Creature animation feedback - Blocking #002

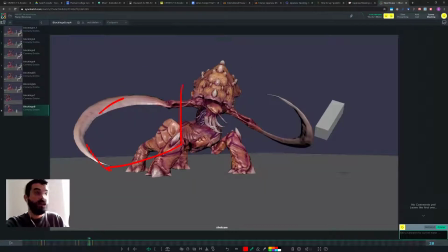so it's very difficult to track that arm without having a breakdown there so you really need a breakdown there and again you need to decide whether this arm is just swinging as a result of the motion of the momentum acquired earlier on or if it's swinging as another hit right now it's very
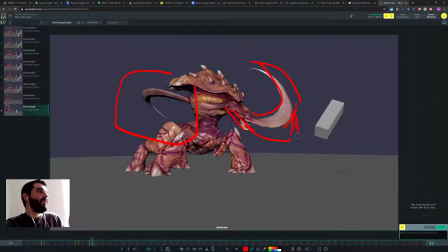wild there so maybe you don't need to maybe you don't need to go that high you stay low there so that's it then I'm not quite sure again this this is one of the moments where I think people tend to put animation down because they think the character needs to keep moving at
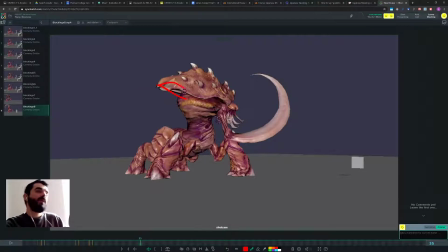all times so i'm not sure what this pose is and why you're taking away the silhouette of the right of the left arm from us that's important and this character is not is is we we recognize this character because of the silhouette of the two slashing arms right if you hide that for
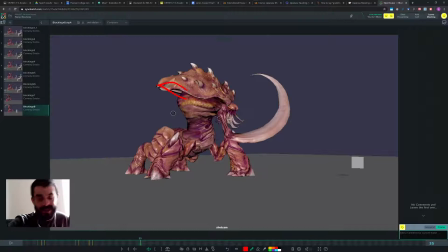a pose then you're telling us that's not the same character anymore i know it's a bit extreme of an interpretation of the facts but you have to understand that in a movie theater you really only have a few frames to understand what goes on the screen so every pose is every pose matters
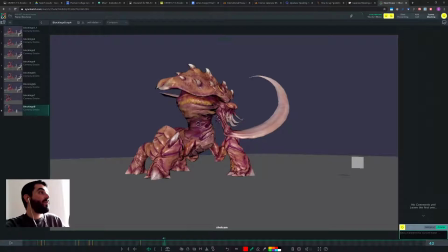in here so and then you have this pose in here where i don't know i don't quite know what's going on in here um and why you feel like you need to have that pose so we have this pose we come back then we i don't know why the body moves right and the and the the
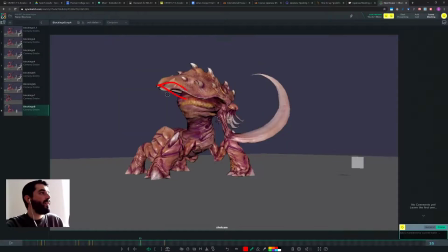chest moves to the back And the arms don't do anything and they move with the chest. I don't know what's going on in here in my opinion This pose is no no, I don't know what's I mean unless you have a reason to have it. I don't think you really need it and If anything on
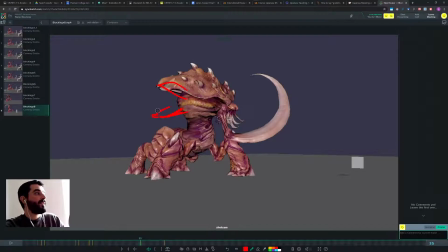35 you need the arms to relax a little bit as the monster is observing the deed and do not I mean this is a box yes but it doesn't make it any any less of a character if and and it still requires a silhouette we know this box because of
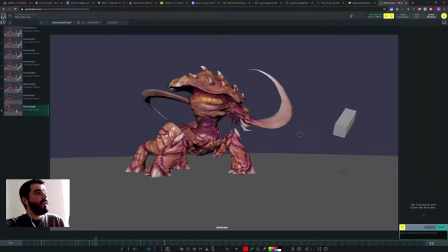this right that's why we know the box because of this silhouette if when the box falls down the box becomes a square there's not the same character anymore so make it fall down so that we still see it's the box it's the the silhouette is so important in animation,
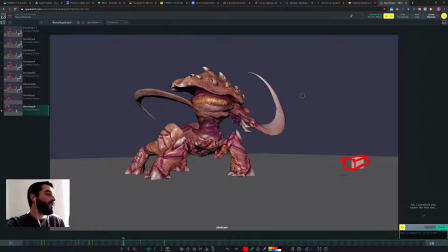so important, and every time your character becomes something else because of a different silhouette, then you're going to have an issue of readability. Then we have this sort of...
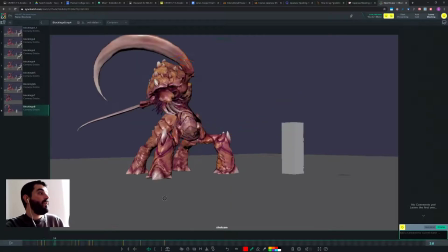I'm not quite sure in here, just a second, let me get there.
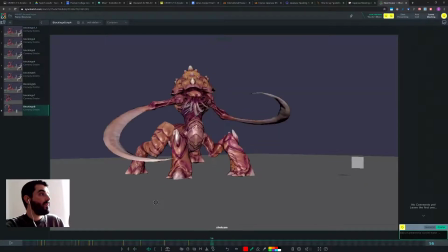So this is a pose, this is a pose, I'm not quite sure in here why this leg is moving up and moving closer to the body. Because the body is moving to the left if you think of it, it's going to shift the weight over this guy. I'm not quite sure why you would want to move that leg.
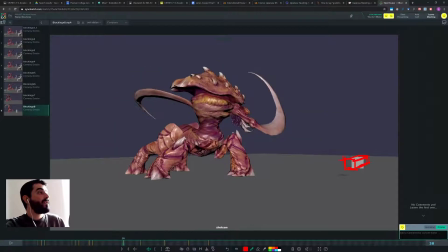If anything, as you slash, you see how the leg is stretched and deformed there. That's usually an indication that you could either twist the foot to have less the formation going on in here or a little step is needed to reassess the weight to move the weight to
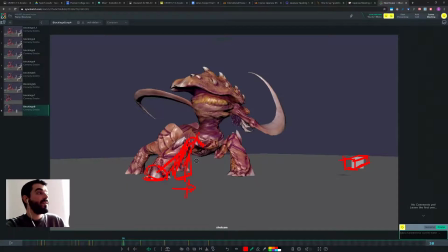move the leg a bit closer to where the weight is So if anything as you move to this next pose the leg should open up rather than closing in That's my idea anyway and then so we are ready for the next
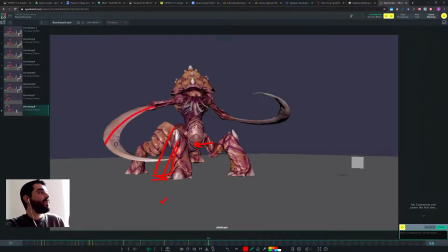the next movement I'm not quite sure about this silhouette with the two arms but I don't have a proposal sorry about that and and
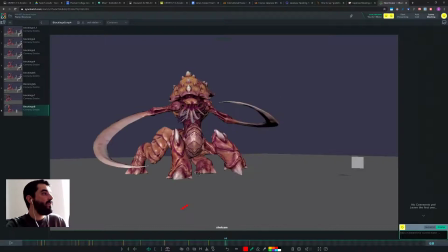I'm not quite sure why you would be moving this leg forward when the body is sort of moving backward I'm not I'm not really sure about that you should really take a play blast
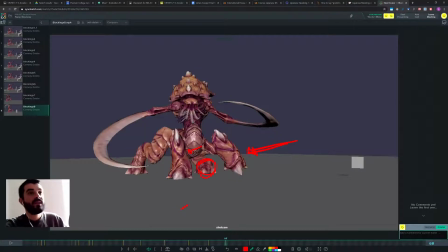from this angle from the side of the character and that will tell you if your poses make any sense. Do it! Next time you show a blocking, put a picture in picture of this side view and that will tell you a lot. In creature animation we do it all the time because it's very difficult from the camera to know what goes on in a quadruped, there's so much stuff going on.
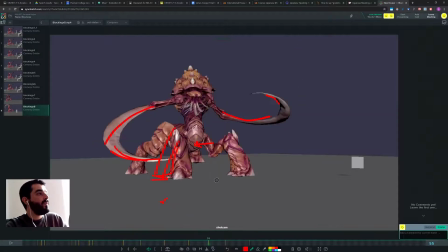And in here it's also bizarre in my opinion that you have the foot in here, you lift it and you sort of come back to the same position look at that you just rotated it which tells us that this was way too twisted so I'm not quite sure you would do something like
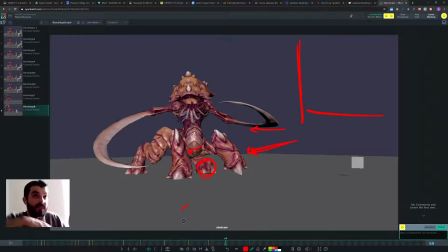that you would just lift the foot and put it back in the same position if it's something about I am prepared to do something then I take it but you need to show it with the rest of the body not just with the foot so if
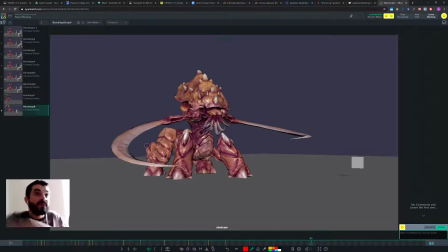anything since we are about to prepare for the jump you probably want to be a bit wider a bit more a bit more threatening with those feet and perhaps show us that you're about to
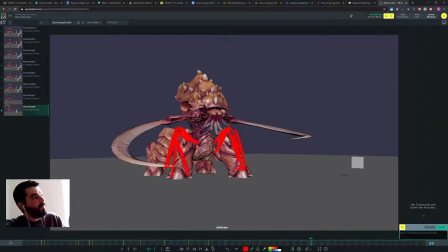push on those feet so you give us a very angular pose in there you lower the body a lot more almost like a spider is about to jump if some spiders do jump I think and that will give you the impression that you're pushing you're preparing for the push I
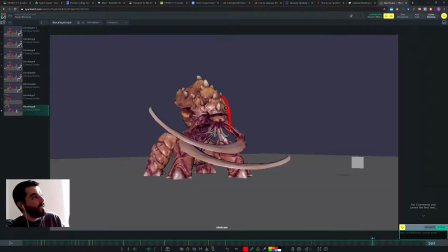think in this pose at 103 I think you can compress a lot more with the body and got go up a lot more lower with the body raise the shoulder if you can almost cover the face with the clothes
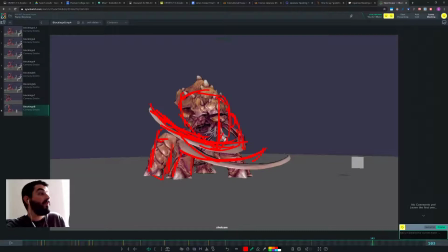and I think that will give you a stronger pose for the next jump and this jump in here the extension is quite good I I feel
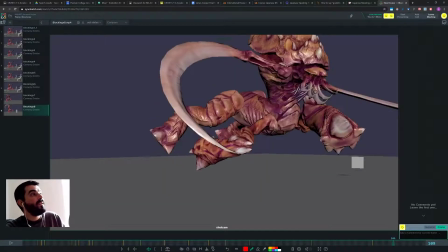like since you're moving I feel like in 3d
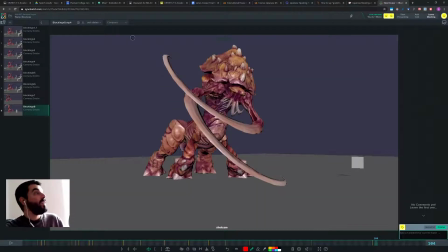this is in 3d this is not working make a play blast from the top view and see if your character is doing this as it jumps or if you are doing this instead because it feels to me that you might be doing this second motion here which doesn't make any sense if it's the case right because you can't really fly,
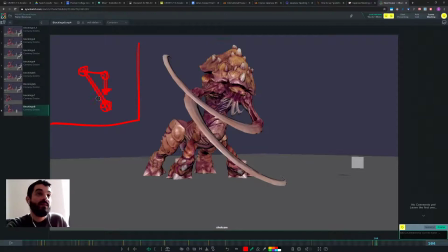change the direction of the flight mid-air in real life, so even this guy wouldn't do it. Okay, so make sure that from the top view that makes sense, I mean, don't worry, just post the top view as well in a picture in picture somewhere without distracting from the main animation so that it's a lot easier to troubleshoot your animation.
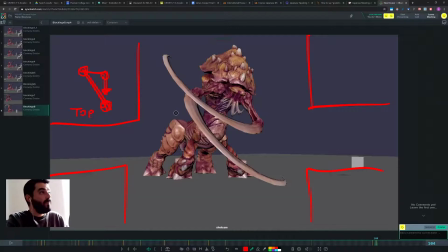If you want to unlock high fidelity creature animation, you really need to do that, you really need to check that this thing works in 3D. And then once you're done and you think that it works reasonably well in 3d you can tweak it based on camera so We are pushing I would expect it maybe to push a lot more forward there,
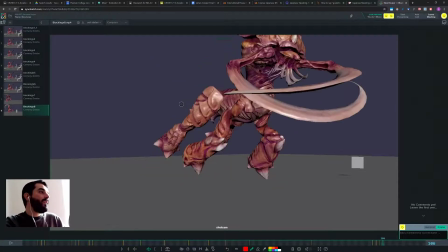but again it depends on what this guy is doing in 3d and then this pose in here is a bit Bizarre with the legs.